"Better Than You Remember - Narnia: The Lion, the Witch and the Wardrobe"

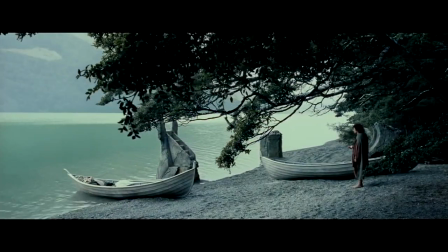0:13 2005 was a very interesting year for fantasy films.
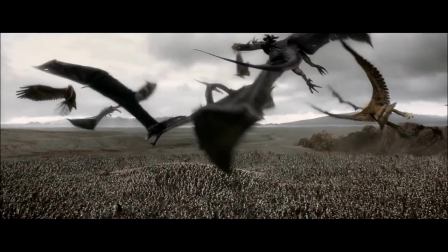0:17 Audiences were still recovering from the staggering greatness of the Lord of the Rings trilogy.
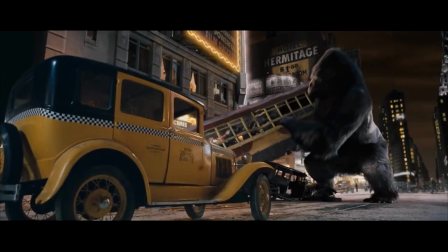0:23 Harry Potter and the Goblet of Fire was released, and Peter Jackson's less loved but still gargantuan blockbuster King Kong came to theatres.
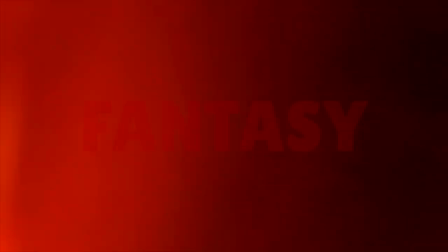0:33 This was a time in which an underappreciated film genre became suddenly crowded with quality adaptations.
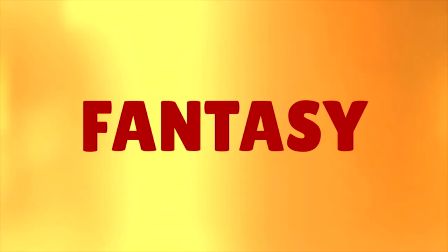0:41 It's hard to imagine how there could be room for any other good fantasy cinema.
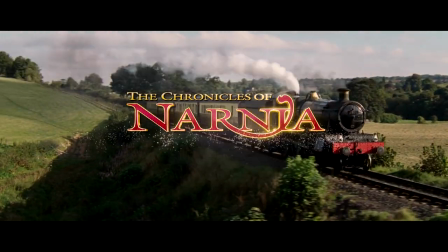0:46 Enter Andrew Adamson's The Chronicles of Narnia, The Lion, the Witch and the Wardrobe, the first modern cinematic adaption of C.S.
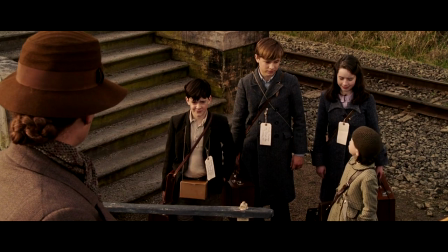0:55 Lewis' beloved children's book. A film loaded with the weighted expectations to live up to the original novel,
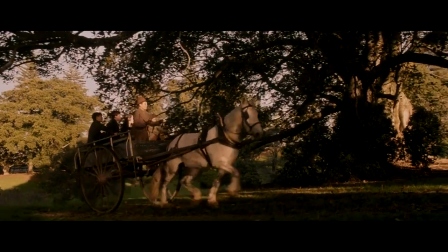1:01 as well as the need to be good enough to return a profit for Disney with comparatively less hype than its competitors.
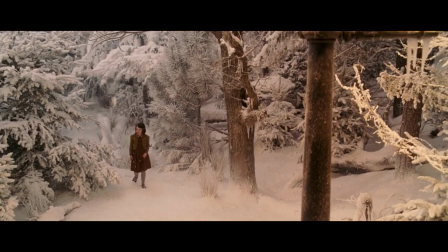1:08 15 years later and Narnia stands in its own light, away from the shadow cast by the epics of that time.
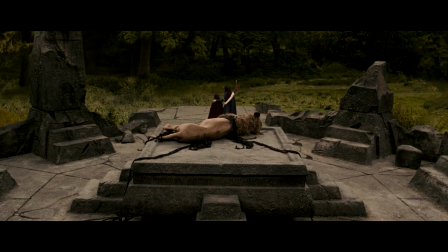1:16 It's a gorgeous film which exists as an exceptional piece of filmmaking filled with
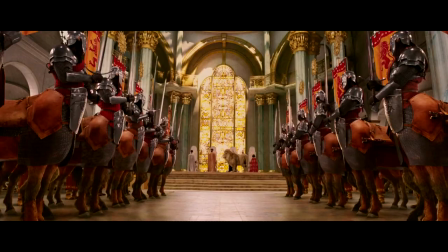1:22 heart and celebrates the magic that can happen when every aspect of moviemaking is done right. The most impressive aspect of this modern Narnia is the overall visual direction.
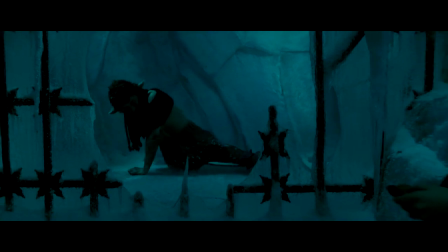1:36 From the CGI to the production design, the first Narnia movie is an impressive gem of visual indulgence.
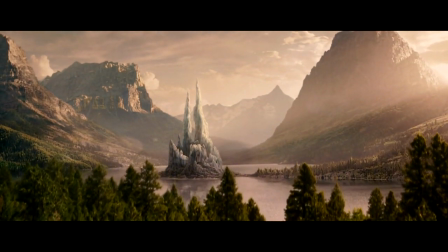1:44 CGI is an art form in itself, and it's evident that the VFX team at Industrial Light and Magic had the resources and
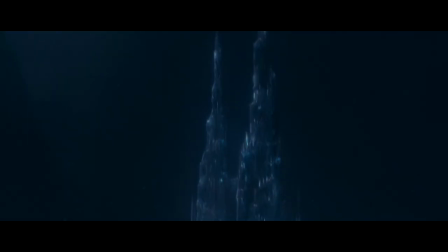1:52 somehow the time to create characters and environments that even now haven't aged.
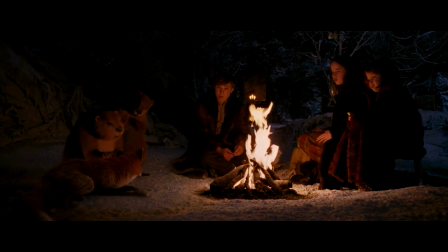1:58 Take a look at this scene with the beavers.
Oh, stop squirming. You're worse than beaver on bath day.
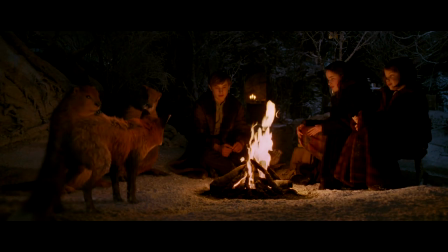2:06 The lighting is startlingly accurate. The movement of the animation feels so emotive and natural, expressive without being distracting.
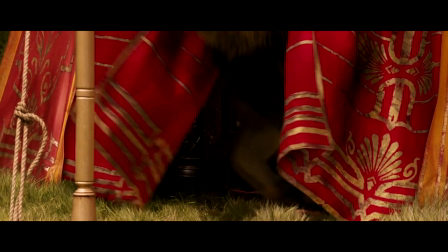2:15 But the true star here is Aslan, a radiant example of CGI's best capabilities, especially for 2005.
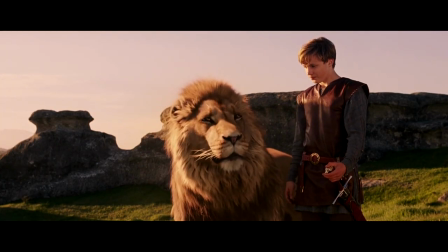2:24 Not only do his fur textures look great, but his movement and emotions suggest Aslan is beyond just a standard lion.
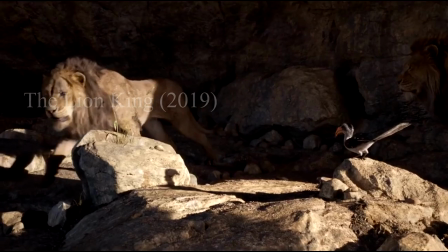2:32 He has the one thing that other newer films have tried and failed to recreate, expression.
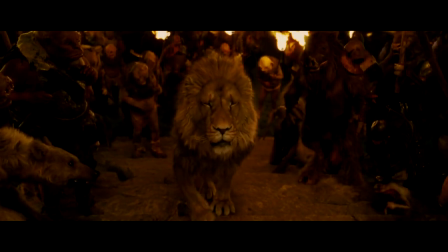2:40 We are not staring into the eyes of an animal with predatory instincts.
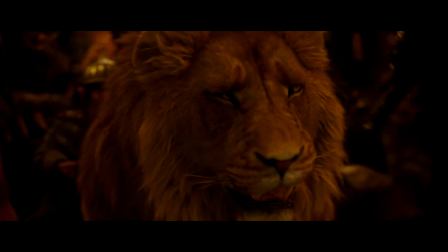2:44 This is something more human, relatable, anthropomorphic.
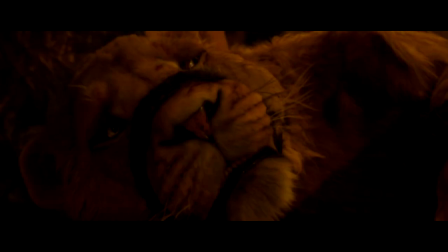2:54 The emotion of Aslan's expressions say just as much, if not more, than anything voice actor Liam Neeson was ever given to read. All this hard work with CGI and animation feels effortless,
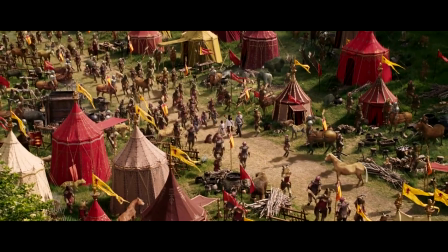3:08 to the point where the sheer brilliance of this technical artistry is the fact that the visual effects blend in so subtly with the real world elements.
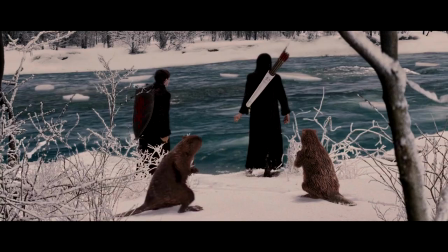3:17 There were only two or three scenes that looked dated from an effects standpoint,
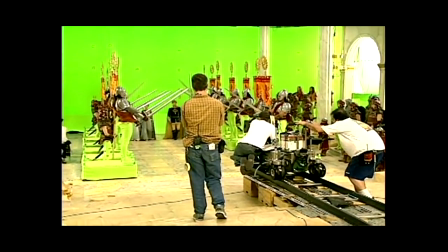3:21 and all instances of those quirks were a result of green screen, which as we are discovering is already an outdated technology.
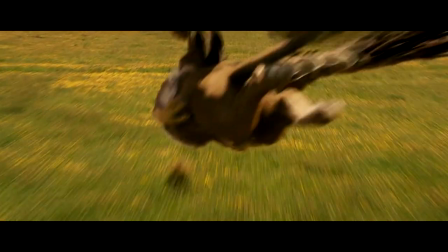3:29 But there is a lot more visual magic here than just VFX.
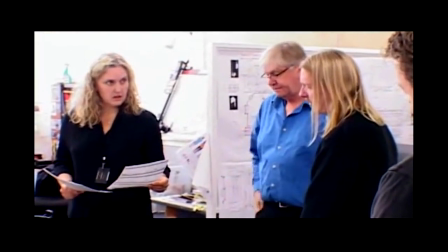3:34 Roger Ford and his team of art directors have honoured the fantastical realism of C.S.
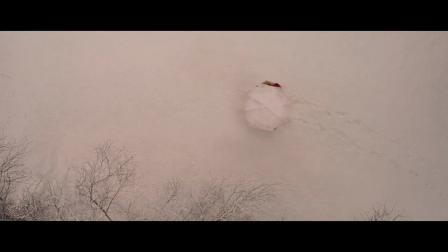3:39 Lewis's novel with imaginative set design and suggests a world that looks inhabited and lived in without offering anything distracting or sensory for the sake of eye candy.
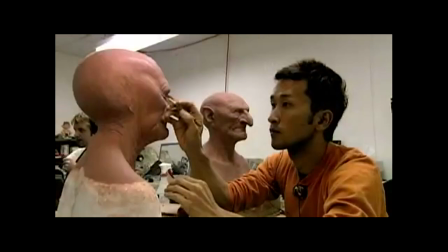3:50 This respect extends towards the incredible effort of practical makeup by Howard Berger and Tammy Lane.
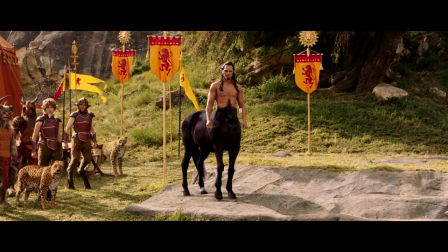3:56 The creature design looks lifelike and filled with character.
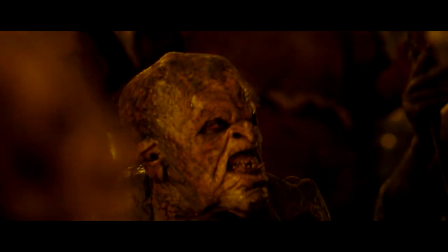4:01 This is beyond prosthetic masks, with a diverse range of detailed body suits, and often effects designed to blend seamlessly with CGI. But what's a visually stunning world if you can't hear or feel it? And the music are such music.